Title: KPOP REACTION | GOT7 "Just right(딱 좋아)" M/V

What is up, ladies and gentlemen? Welcome to today's episode, where today we are finally going to be looking at GOT7 with Just Right. Now, this video over the last 7 years nearly collected 500 million clicks, like 500 million. I mean, now it's around 407 million clicks, but oh my God, that is a lot of views. And I must say, I'm excited to look at this video because I'm wondering what's all the hype about. And maybe I do know the song, maybe I don't, but there's one way to find out, and that is to go right into today's video.
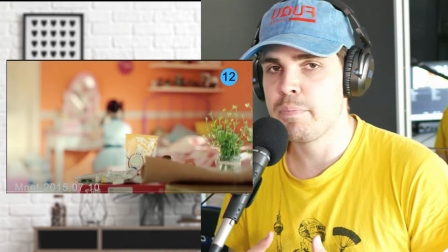[0:30]
Before we start with today's video, I do want to say that I am a little bit excited to go into this video because 2015, 2016,
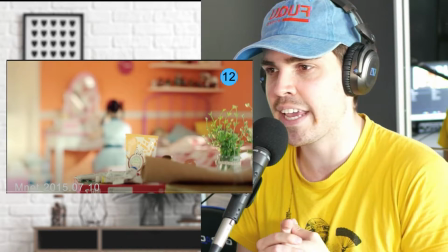[0:37]
2017 for me is a very interesting era, especially when I look at how MVs were made.
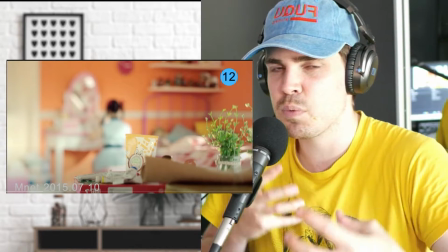[0:40]
And it seems like this was the era where K-pop more or less was re-fixing itself, you know, trying to get its own new edge to it.
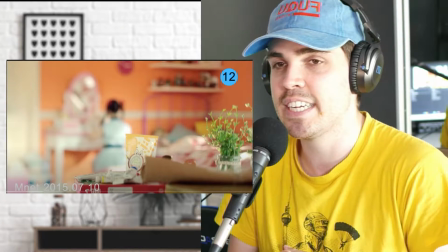[0:47]
And that's why I'm excited to see how this video performs.
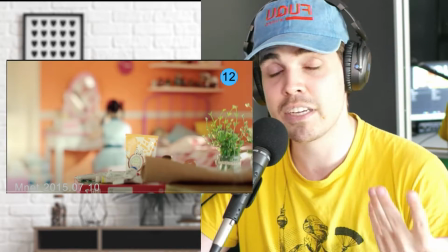[0:51]
And of course, guys, if you do enjoy the content you're about to see, make sure you hit that lovely like button and make sure you're subscribed, because there's many, many, many, many, many more videos that we need to check out.
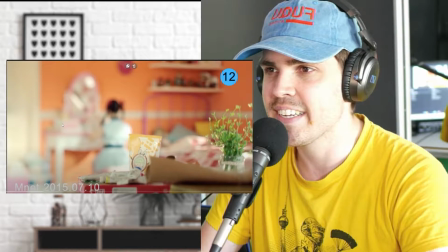[1:00]
So let's start with Just Right. Beautiful shot, by the way.
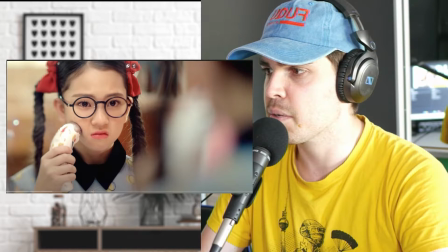[1:08]
Okay, before we continue, well, I think she looks upset. I didn't even know she was upset because everything looks so happy.
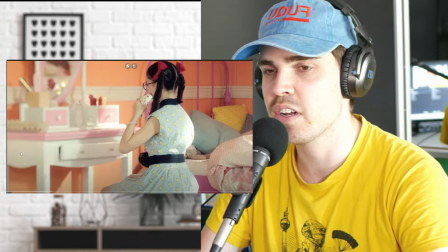[1:13]
I just want to say I love the colors. The colors really look lovely. They really look bubbly. Very, very nice.
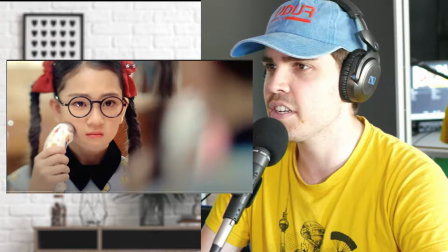[1:20]
Is she crying, though? Like, there is a tear. Now that I see it, there is a tear, but is it a real tear?
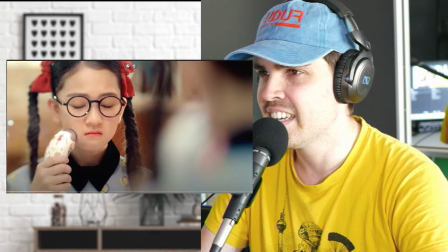[1:25]
Hard to say because it's quite... Oh, that looks quite real.
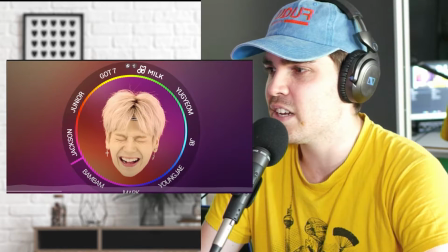[1:32]
What is even happening? Like, how did even... Okay, let's go back. We have to watch this all in one go, okay? The tear drops and...
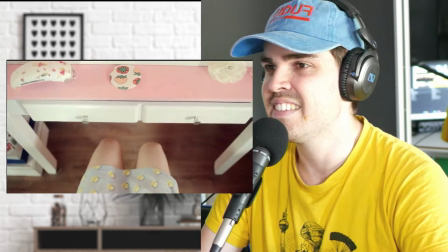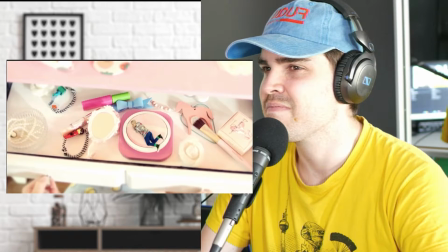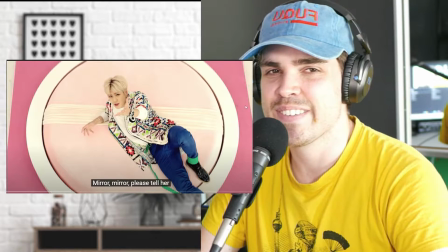[1:48]
This is so weird.
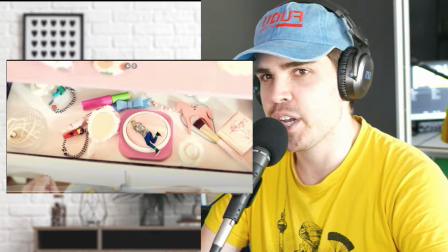[1:50]
Like, can you imagine that you're like 12 years old and everything starts vibrating around you, and then there is this little midget, not even a midget, like I don't even know what this is, a really, really micro midget type of person in your drawers.
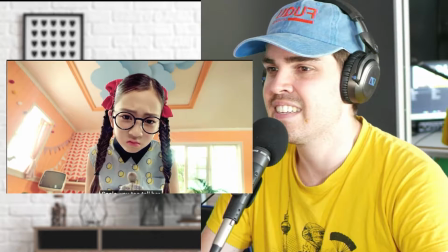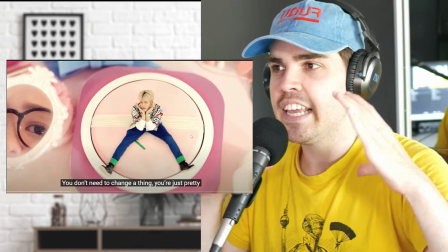[2:10]
I must say they did a really good job, though, with scaling him on the object, because it really looks as if he's really just sitting there.
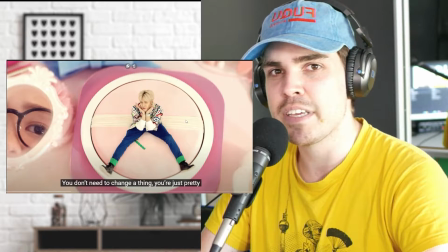[2:17]
They did a fantastic job in making sure that everything fits. It tends that in K-pop, they just don't have big budgets to really perfectionize smaller elements like this.
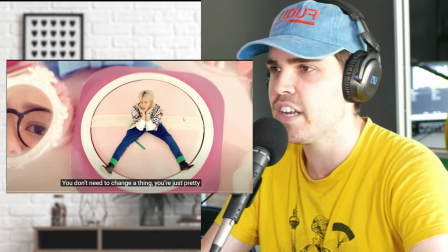[2:25]
But here, they did a fantastic job.
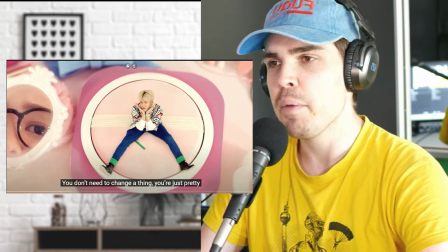[2:27]
And I also love that they still have that little mirror here with her face appearing in it, because then you still know, okay, it's still about GOT7, but the main character, in this case,
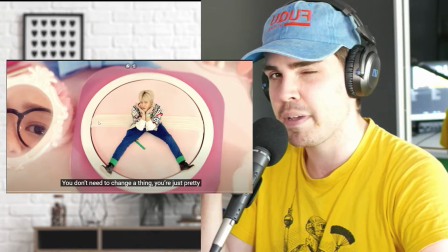[2:36]
the small girl with the glasses, is still present. You know, it's still to make sure that we know that we're talking about her. Really cool.
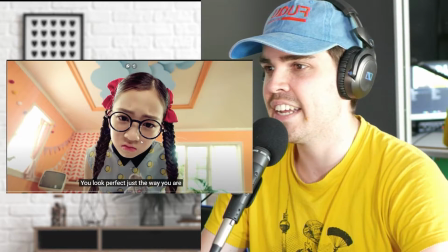[2:44]
Also, fantastic job here on choosing this lens. So this is a really wide lens, and it basically disforms the face a lot,
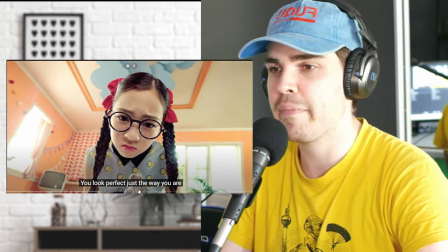[2:50]
but it gives this perspective as if we're looking at her from his perspective, which is fantastic.
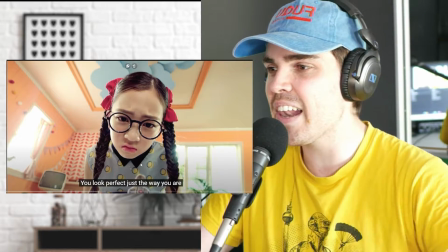[2:56]
I love it.
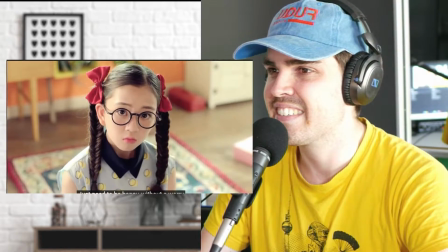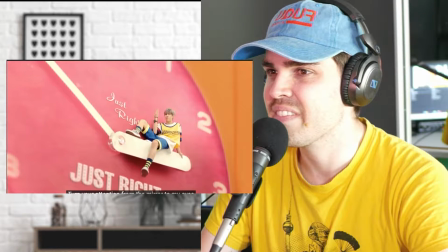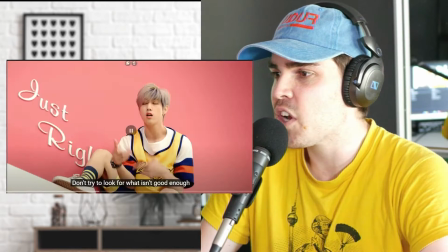[3:07]
It just looks spot on. Like, how the hell are they doing this? So I do have a theory. So let's actually have a look at this, okay?
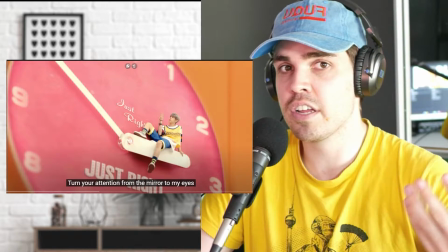[3:13]
So we know that he's sitting on the clock here. We know that the clock in the room is also real. But how did they make it look so real?
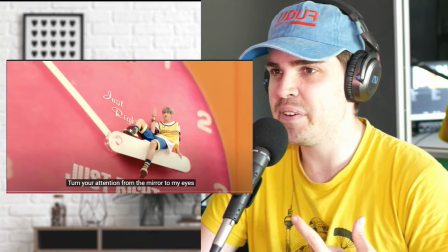[3:19]
And I have one theory that they remodeled the entire set of the clock in this particular shot.
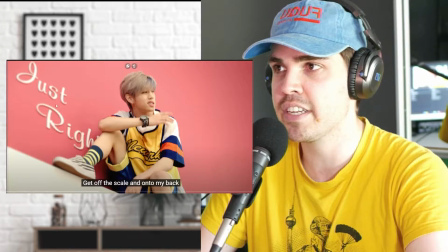[3:27]
So everything where he's sitting on is actually real. The text and everything is basically the size of the real person.
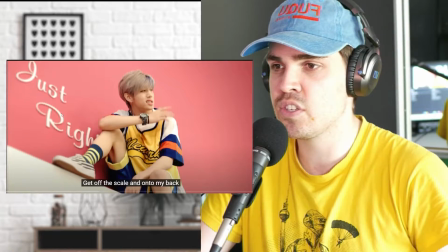[3:31]
And then they molded it back onto the scene. Wow.
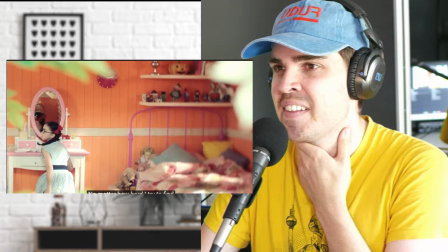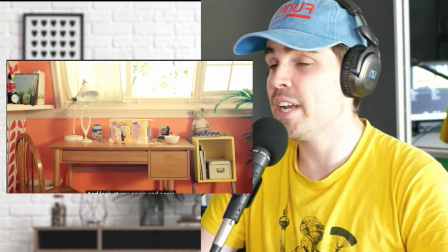[3:41]
They really did a good job so far.
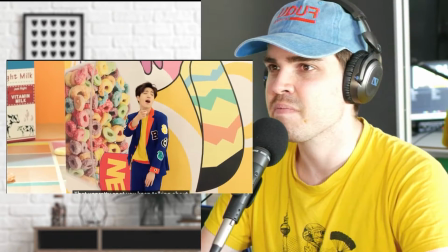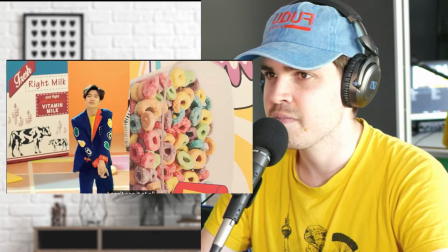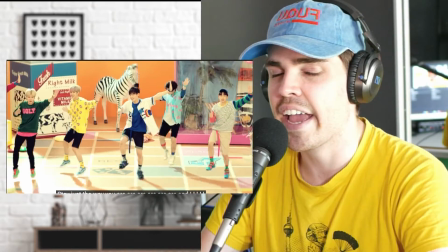[3:57]
Okay, I do know this song.
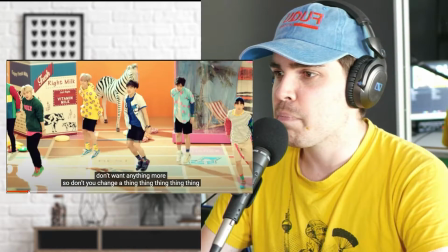[4:02]
Wow, like I am so surprised by the detail in this shot.
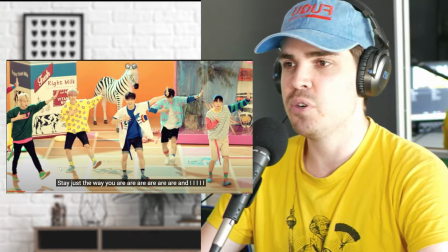[4:07]
So in a lot of videos, they would literally forget to make sure that there are shadows or anything that really looks as if they're standing there.
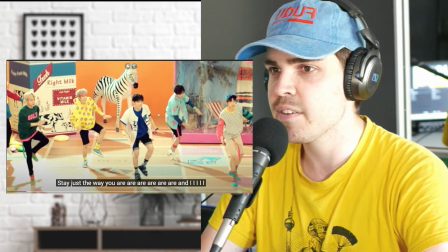[4:13]
But here they have the shadows included. And I do think that this is a real set. Oh man, this is great with the shadows.
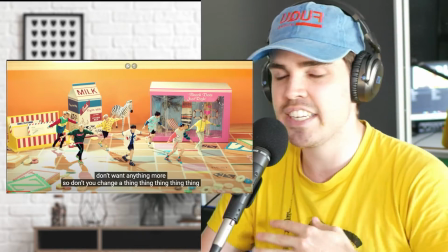[4:21]
They're really selling it as if they're really standing there. This is amazing.
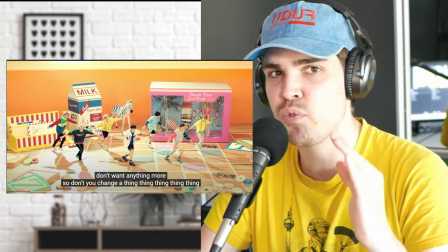[4:26]
You do not see that many MVs that really focus on those small details like this one.
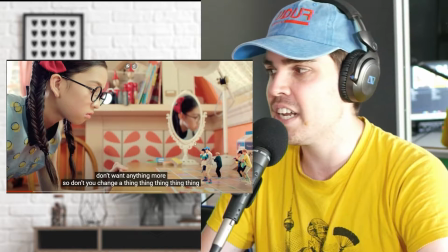[4:30]
So, for example, here you can see more or less that they are fake because all of a sudden the shadows are gone.
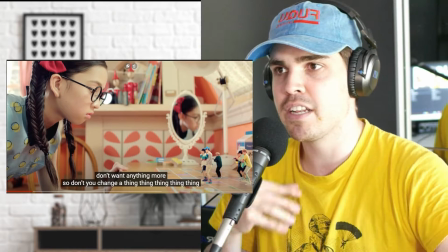[4:35]
And that's really hard because you need to play with the perspective. I mean, we're not only filming them, we're also filming the real girl.
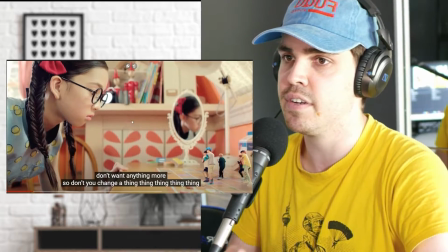[4:40]
So in this case, everything is real except for GOT7. But this, again, is a real-life set.
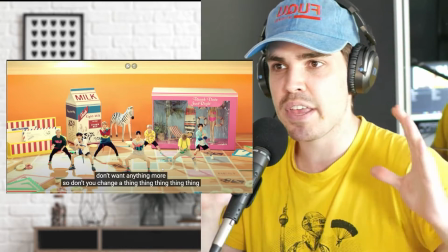[4:46]
This is amazing. They just made everything look bigger in real. At least that's how I perceive it.
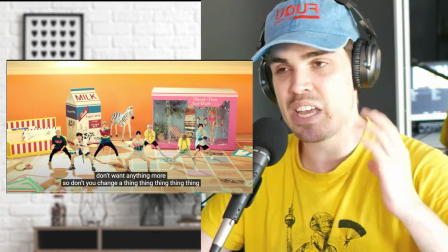[4:51]
And then they mix all the different shots together. Amazing. Amazing.
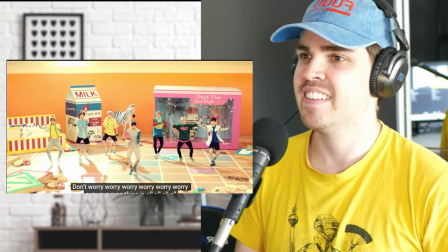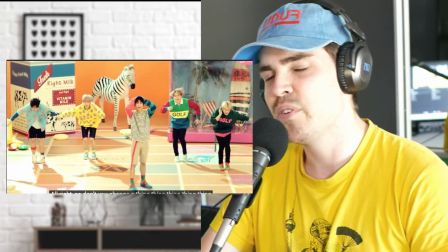[5:01]
Really bubbly song though.
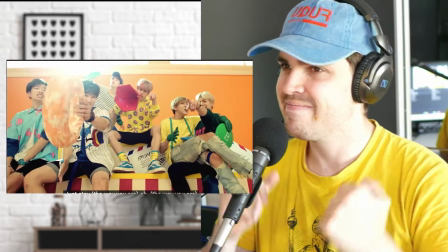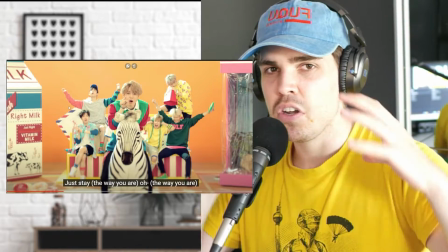[5:08]
So this is, for example, how you know that they remodeled that smaller set that you see on her table as real life size.
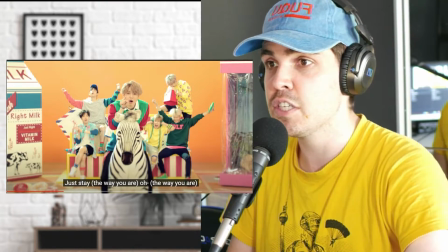[5:14]
He's literally sitting on the horse, which is life size. They're sitting on these boxes that they also have, that she also has as a miniature on her table.
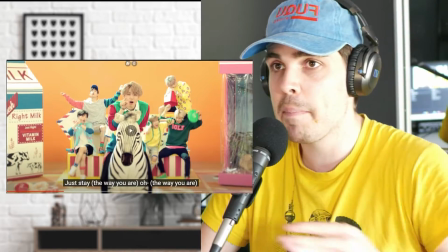[5:21]
Amazing.
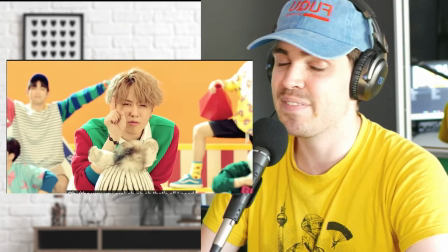[5:24]
This is fantastic for an MV.
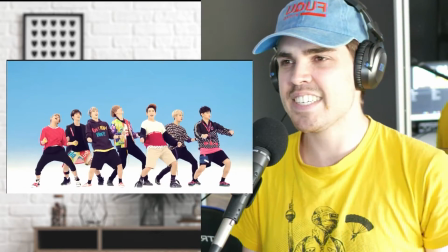[5:31]
Actually, I like the choreography a lot.
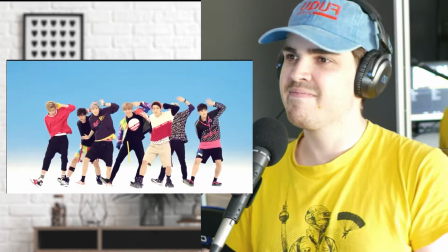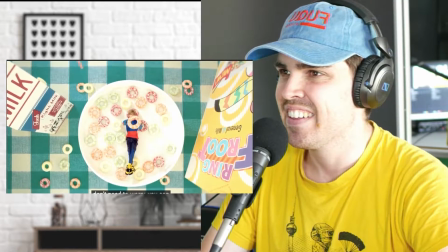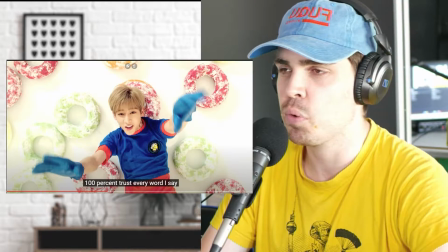[5:45]
Amazing. Like, again, you know, these fruit pops, I don't know what they're called, but the cereal is basically, again, it's real life size.
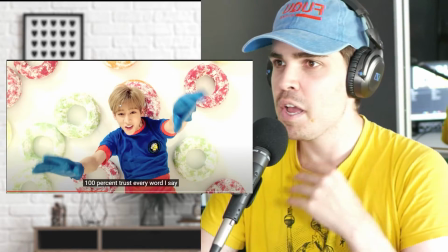[5:52]
It's amazing what they did here. I'm not going to talk about it anymore, but it's just amazing that they blended in those real life sets with the miniatures.
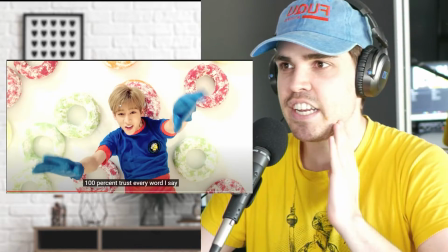[6:00]
Amazing. They did a fantastic job on this MV.
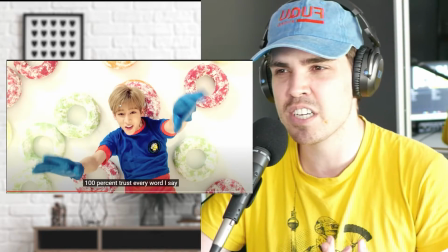[6:02]
And this is 2015, and we're watching videos in 2022, which didn't even match up to this in any way.
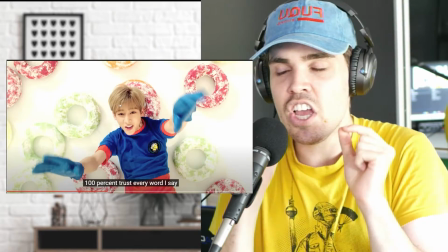[6:09]
Like, this is really focusing on something and making it good.
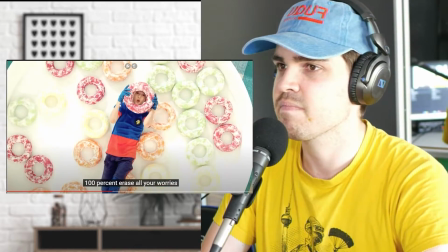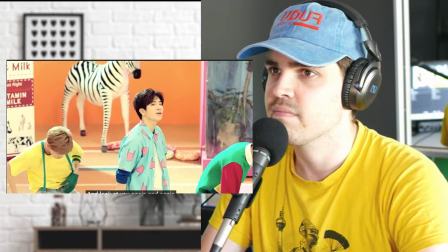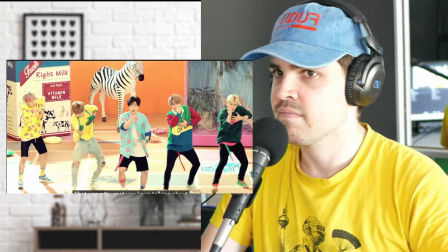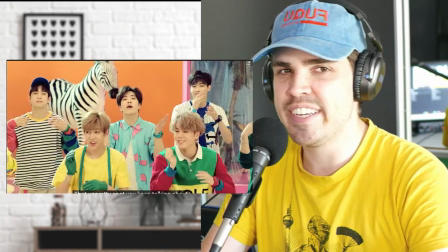[6:28]
You know, watching all of these choreographies, you just get addicted to dance with them all of a sudden.
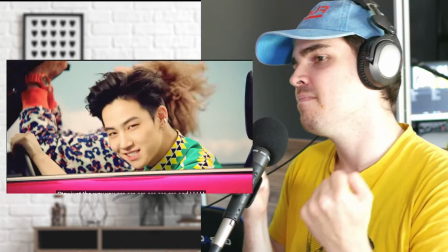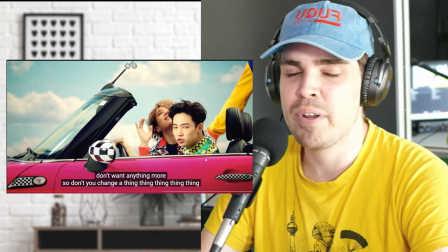[6:40]
Really, really cool. Like, even having this small Barbie car, I mean, we know it's a real Barbie car, but we can also imagine that there is a toy version of it somewhere in her room.
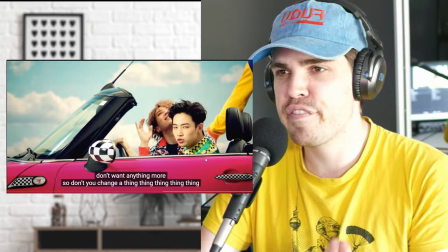[6:48]
They really made sure that the details fit. I mean, they did a fantastic job.
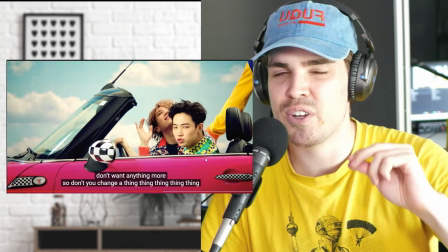[6:53]
And on top of that, there is as minimal green screen as possible. They really made sure that the budget is done and spread accordingly on all the needed sets.
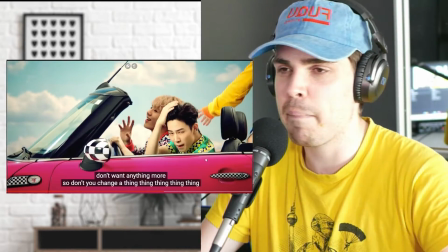[7:00]
Amazing.
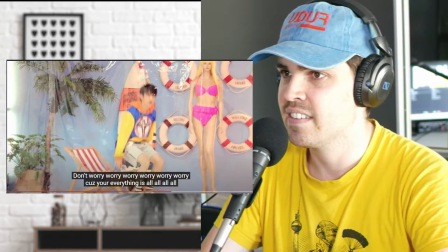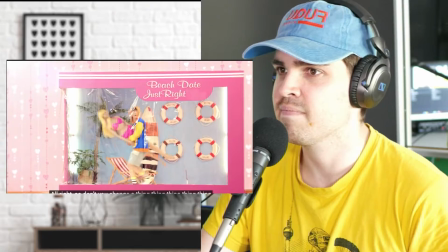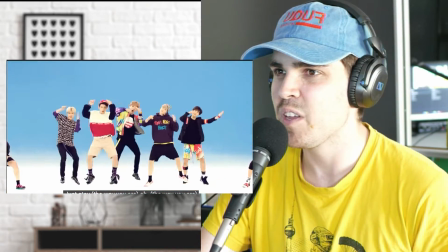[7:15]
Really cool.
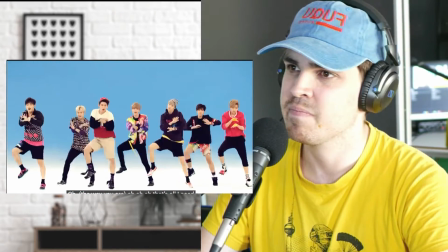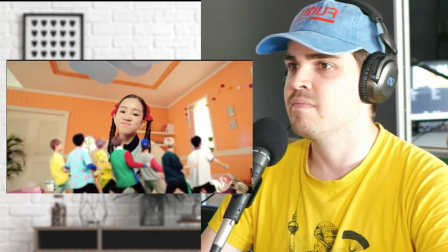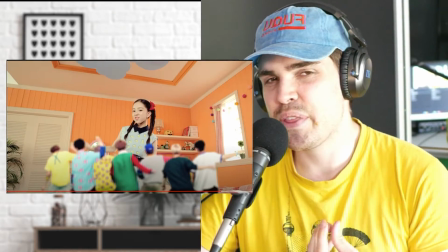[7:29]
Good for her, though. The one thing that I still think is a little bit disturbing in this scenario, and I'm just,
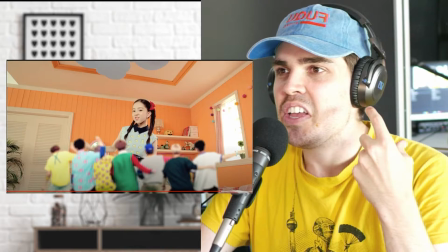[7:36]
you know, just saying what's in my head, is she's supposed to be a girl of 12 years old,
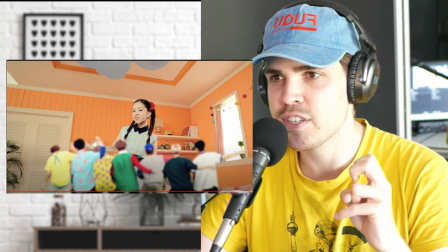[7:41]
and these mini people, the miniatures, are older. You know, they're 18, 20, 22.
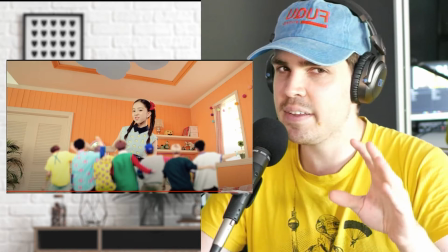[7:46]
I don't know how old they are in this time, but you have to think about it. You can really get the wrong picture of it.
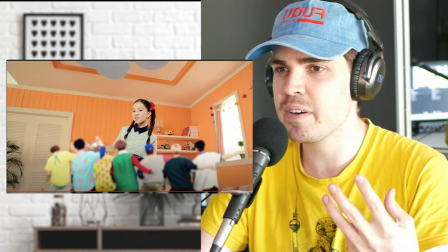[7:52]
Like, what are they even doing there? Are they supposed to save her or what? Because they're dancing in a room, spying on her.
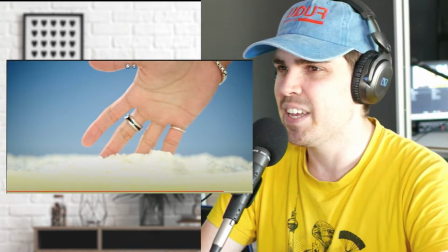[7:58]
It's a little bit awkward if you think about it. Okay, maybe I'm taking it completely out of context, but I do want to mention it.
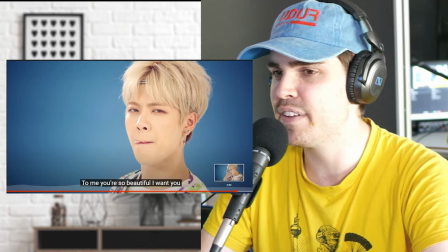[8:06]
I love it. Even this, for example. Again, it's a massive sponge.
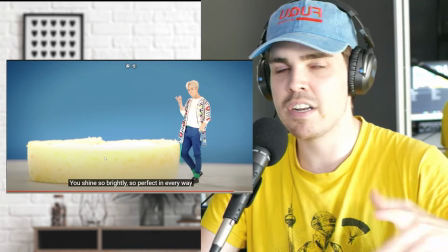[8:11]
They put some cream on it. He can lick his fingers.